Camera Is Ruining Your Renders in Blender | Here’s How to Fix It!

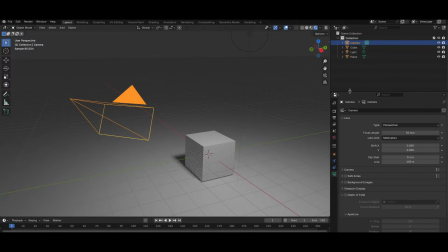The first and most fundamental point, for a camera to behave like a real one, objects must have realistic sizes.
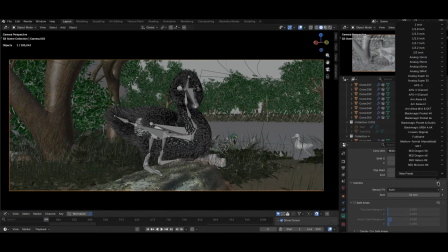Incorrect scale leads to unnatural depth of field and distorted perspective.
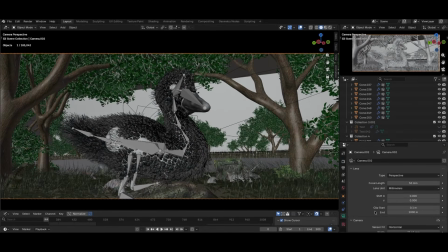For example, I rendered this scene twice using exactly the same camera settings.
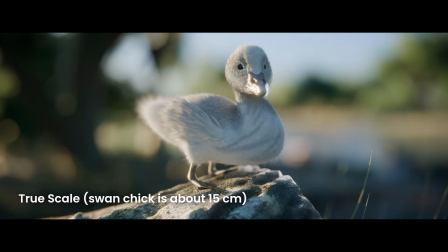In the first render, the scene has realistic scale, while in the second,
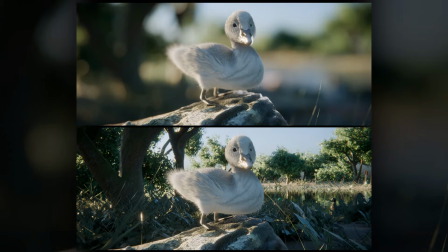the scale is unrealistic and the object's dimensions deviate from real-world proportions.
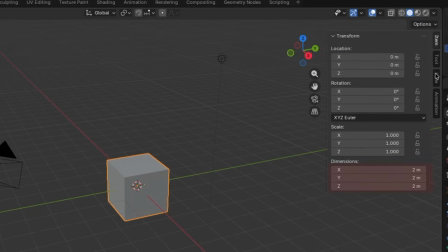To ensure correct scale in Blender, it's enough to make sure the dimensions in this field roughly match real-world sizes.
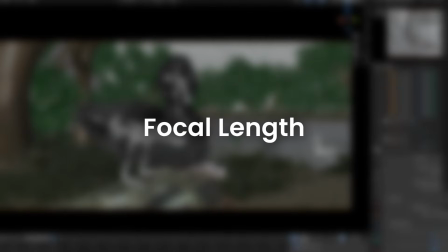The focal length values presented here are for reference only and should be treated as general guidelines.
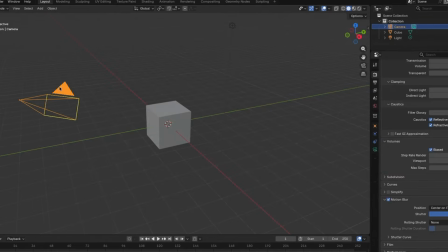In practice, everything depends on the effect you want to achieve. The most natural focal length, closest to human vision, is around 50 millimeters.
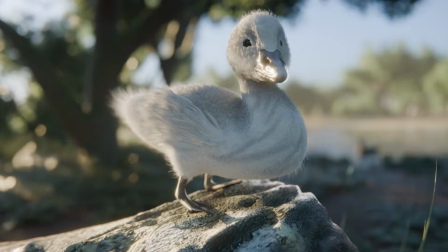But in real-world use, a wide range of focal lengths is commonly applied.
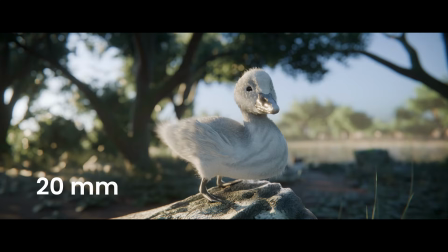The range from 14 to 20 millimeters represents ultra-wide angles, most often used for landscapes, interiors, and dynamic scenes.
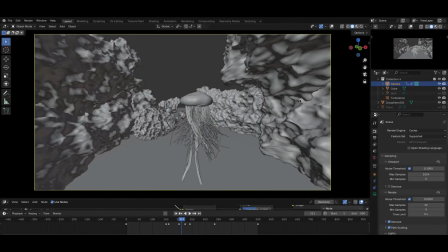These lenses add a strong sense of drama and significantly stretch the sense of space.
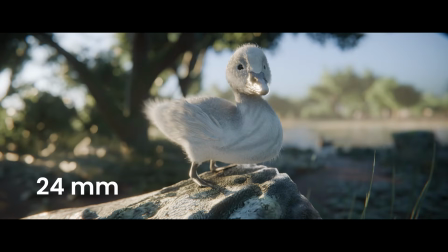Focal lengths from 24 to 35 millimeters are still wide, but feel more natural.
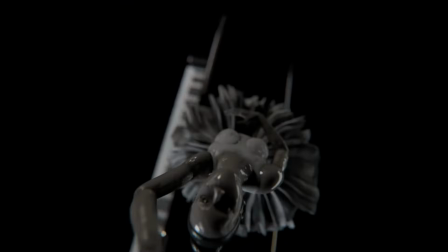They are commonly used in street scenes, on interiors, and panoramic shots.
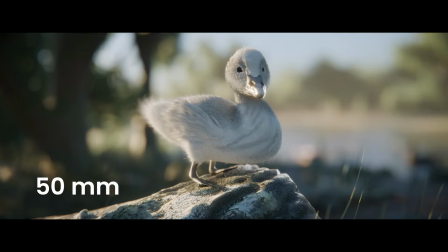50 millimeters is considered a standard focal length and is the closest to the human eye.
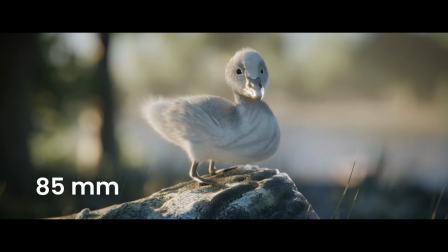It is widely used for portraits as well as for versatile narrative shots. The range from 70 to 135 millimeters represents medium telephoto lenses.
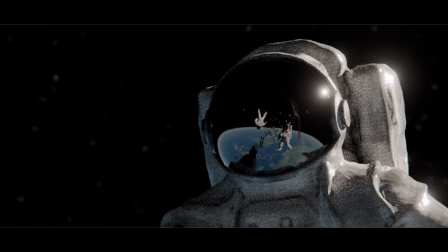They work especially well for portraits, help separate the subject from the background, and create a more cinematic look.
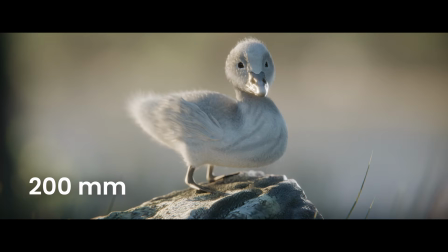Focal lengths above 200 millimeters are long telephoto lenses, mainly used for close-ups,
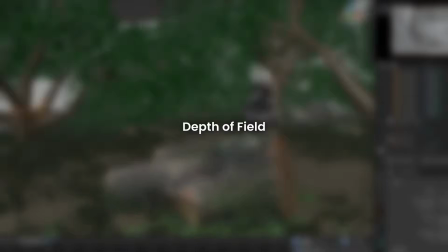compression of perspective, and achieving dramatic visual effects. We mentioned earlier that depth of field only works correctly when the scale is accurate.
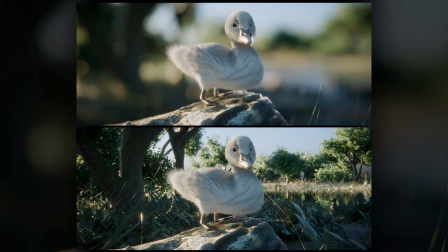Here is a comparison of the most commonly used f-stop values in Blender.
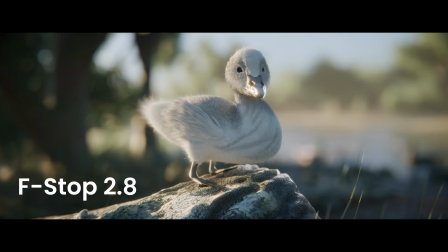Very shallow depth of field, most often used for portraits and cinematic separation of the subject from the background. Moderate depth of field, most often used for narrative scenes where some of the background should remain readable. Deep depth of field, most often used for landscapes, wide shots, and scenes where everything needs to be in focus.
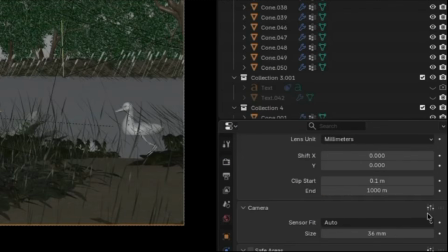Now I'll show a trick that few people know. In Blender, you can choose the type of camera by default.
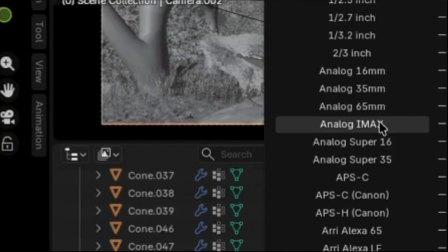There are many options available. For example, you can select IMAX.
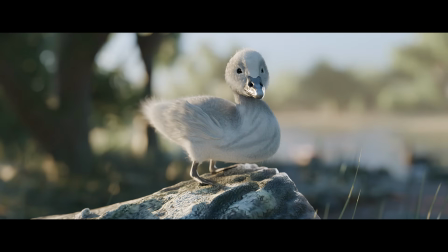To simulate real lenses more convincingly, it's helpful to add a few simple compositing effects.
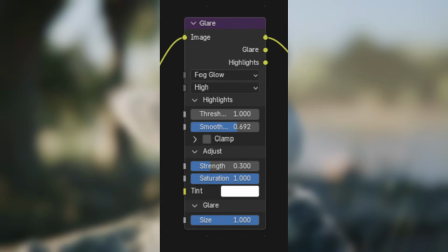Basic effects that add a lot of realism include glare, grain, lens distortion, and sometimes a subtle vignette.
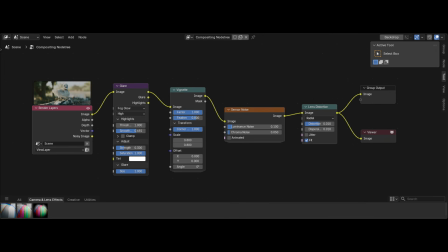Shots with these effects applied immediately look much more realistic.